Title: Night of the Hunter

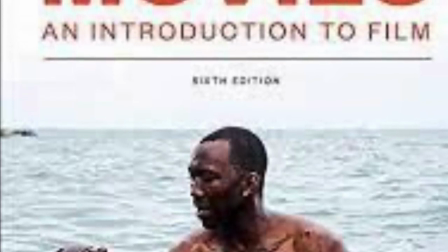0:01 Cinematography, as described in the textbook, looking at movies, is the process of capturing moving images on a film or a digital storage device.
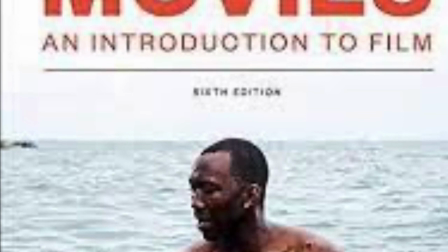0:09 Authors Barsim and Monaghan later go on to describe the Greek root of the word.
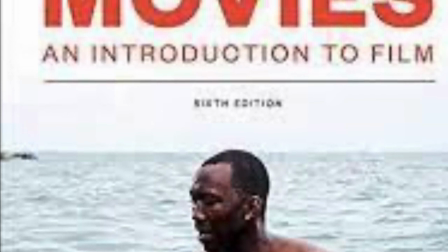0:14 Kinesis meaning movement, photo meaning light, and graphia meaning writing. Cinematography is a broad term encompassing any scene that is filmed.
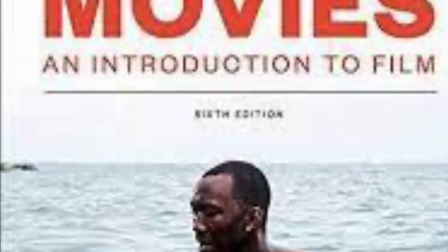0:23 Because Night of the Hunter is shot in black and white, there are distinct contrasts and hard edges.
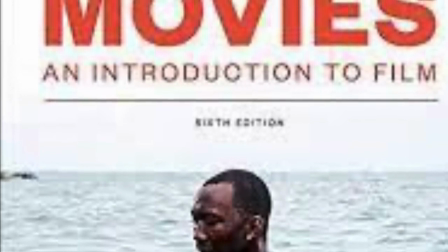0:27 In Night of the Hunter, familiar images are used throughout the movie to depict certain aspects of the character.
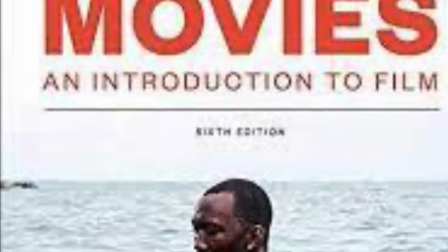0:33 Familiar image is defined as the repetition of composition, graphic elements,
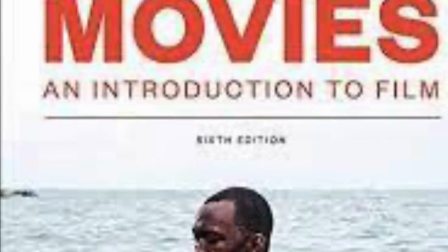0:38 sound, or sequence to affect the audience's interpretation of a moment by allowing them
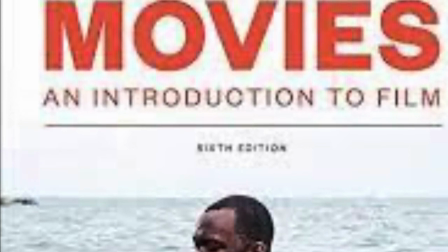0:43 to experience and understand it from the context of a similar shot taken earlier in the film.
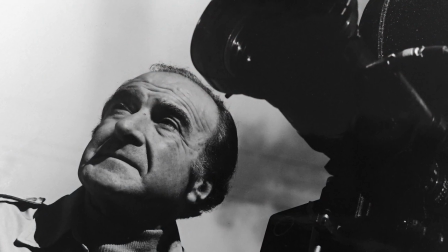0:49 Cinematographer of Night of the Hunter, Stanley Cortez,
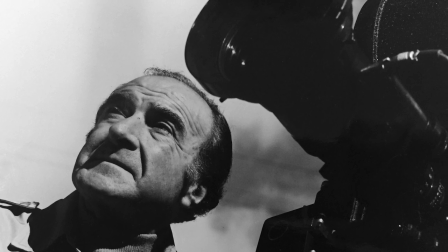0:52 once said, to hell with all this caution to hell with this academic approach you must distort color play around
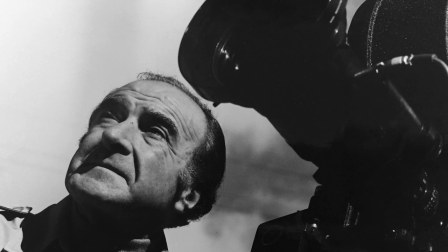0:58 with it make it work for you intentionally throw it off balance you can mirror emotions
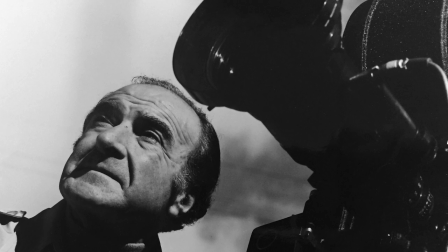1:03 in color there are times when nature is dull change it
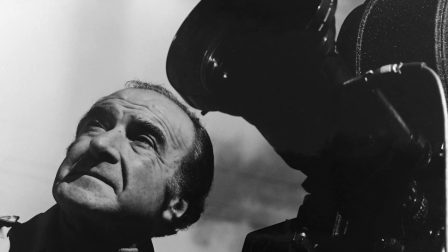1:08 this untraditional approach is what made the film simply great he used shadows and lighting to play with the audience's
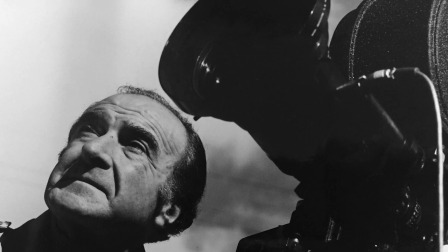1:14 perception even if they did not realize it he was able to manipulate our feelings and ideas of the characters with well-designed shots.
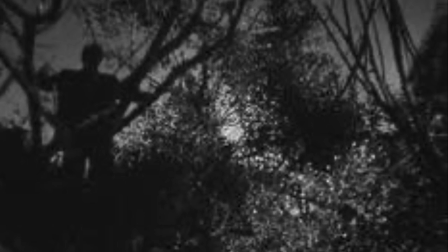1:22 As we know, Harry is the antagonist within the film. Thus, Stanley Cortez used lighting specifically a silhouette to depict his menace.
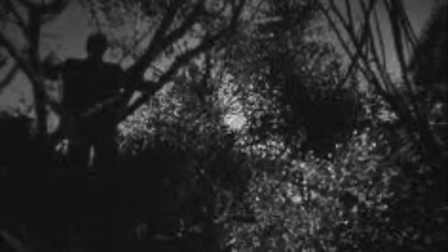1:30 A silhouette often brings about a sense of mystery to a specific character, hinting that there is more than what meets the eye.
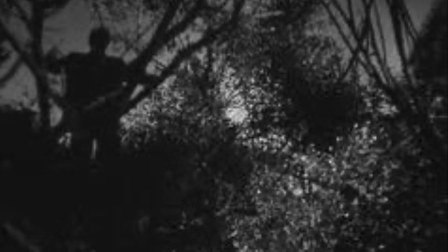1:36 This is true for Harry's character.
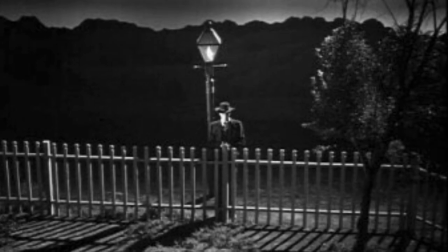1:38 Though the audience is aware of Harry's dark nature, Willa, Ruby, and others are fooled by Harry simply believing only what they are seeing.
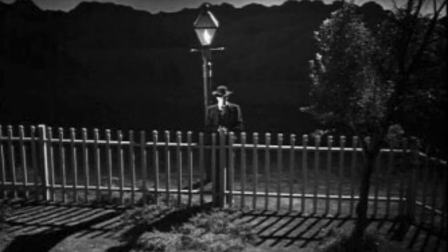1:45 In several shots, specifically when at his most dangerous, Harry has a backlit silhouette.
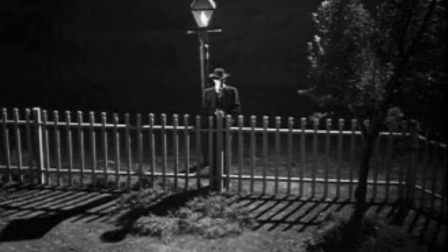1:51 This darkens Harry yet lightens the background, showing that his character is one with a dark motive and reinforcing the audience's ongoing grave mood towards him.
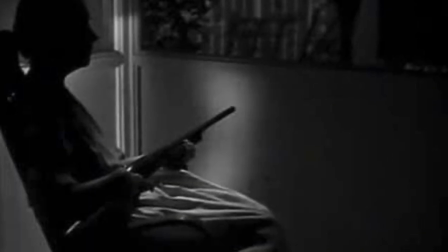2:00 With this being said, Rachel is also depicted with a backlit silhouette.
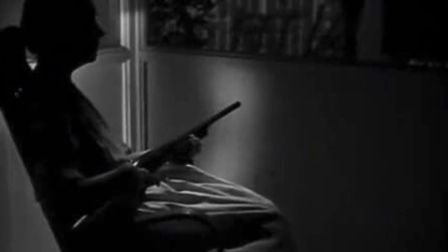2:04 However, this is not to compare her to Harry's evil nature, but to show that she too is powerful.
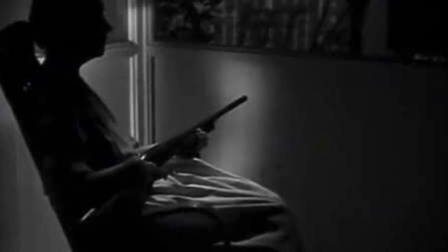2:10 Though Harry has killed numerous people on his greed-filled hunt, Rachel is not afraid to stand up to the man.
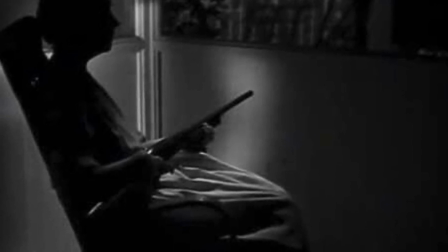2:16 Like Harry, Rachel's character is also more than what meets the eye.
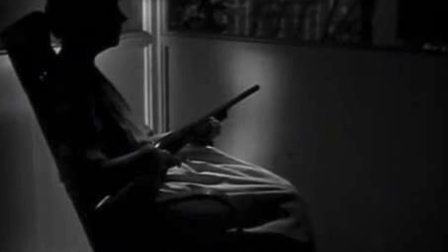2:20 Though she appears as an endearing elderly woman, she is as tough as nails as she sits in the dark with a gun, daring the killer outside to confront her.
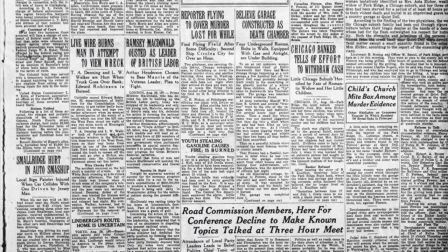2:28 Night of the Hunter was released in 1955. Despite the thrilling plot and well-known actors, the film was not accepted or understood well by the audience at the time.
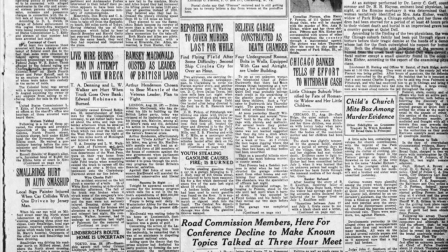2:37 The movie is based on Davis Scrubb's true storybook on Harry Powers.
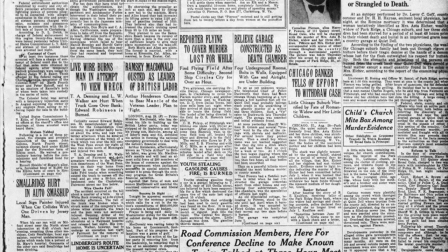2:41 This book was about a serial murderer who lured woman through the Lonely Hearts ad and was later hung in the Moundsville prison However,
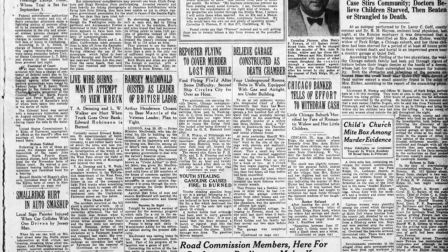2:49 unlike the film, this book brought about many public interests Later,
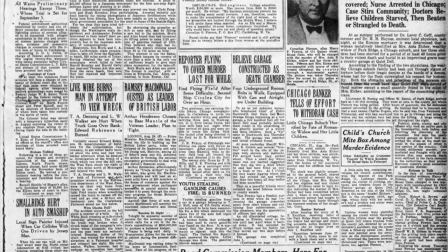2:54 Night of the Hunter was recognized for its brilliance and is now seen as a classic
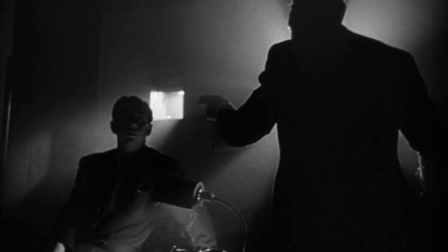2:58 The use of silhouettes is also seen in Citizen Kane As mentioned previously, the use of silhouettes in Night of the Hunter are used to compare the power of Harry and Rachel
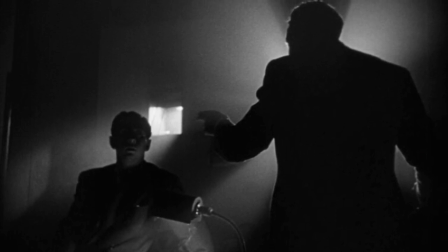3:08 Likewise, in Citizen Kane, Thompson is illuminated with a backlight while speaking to a room of reporters.
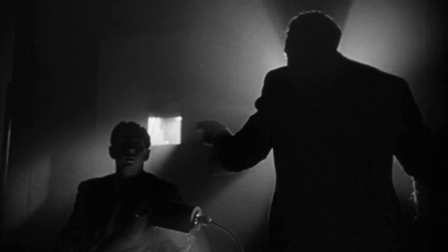3:13 This emphasizes Thompson's power as he appears the largest,
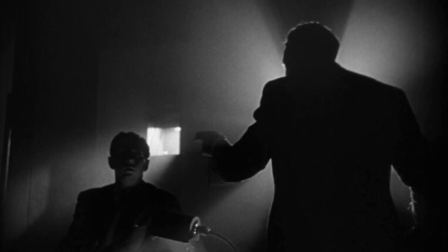3:17 meanwhile the other reporters are hardly visible from the shadow being cast, highlighting their unimportance.
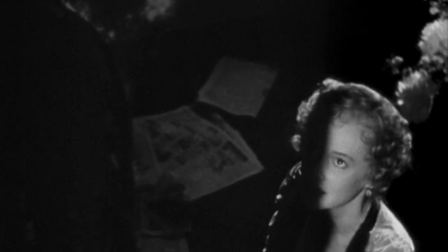3:23 In the middle of the film, Mrs. Kane is complaining to Kane about her poor opera review.
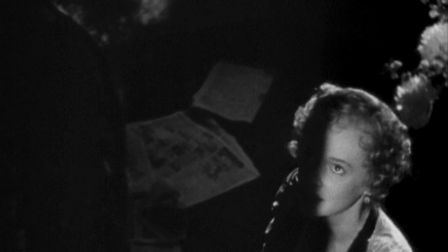3:27 Originally, the backlight is focused on her until Kane moves in front, casting a shadow on his wife, kneeling on the floor.
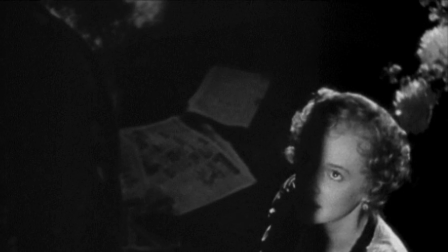3:34 Mr. Kane's power fills the scene as it is clear that he dominates control over his wife.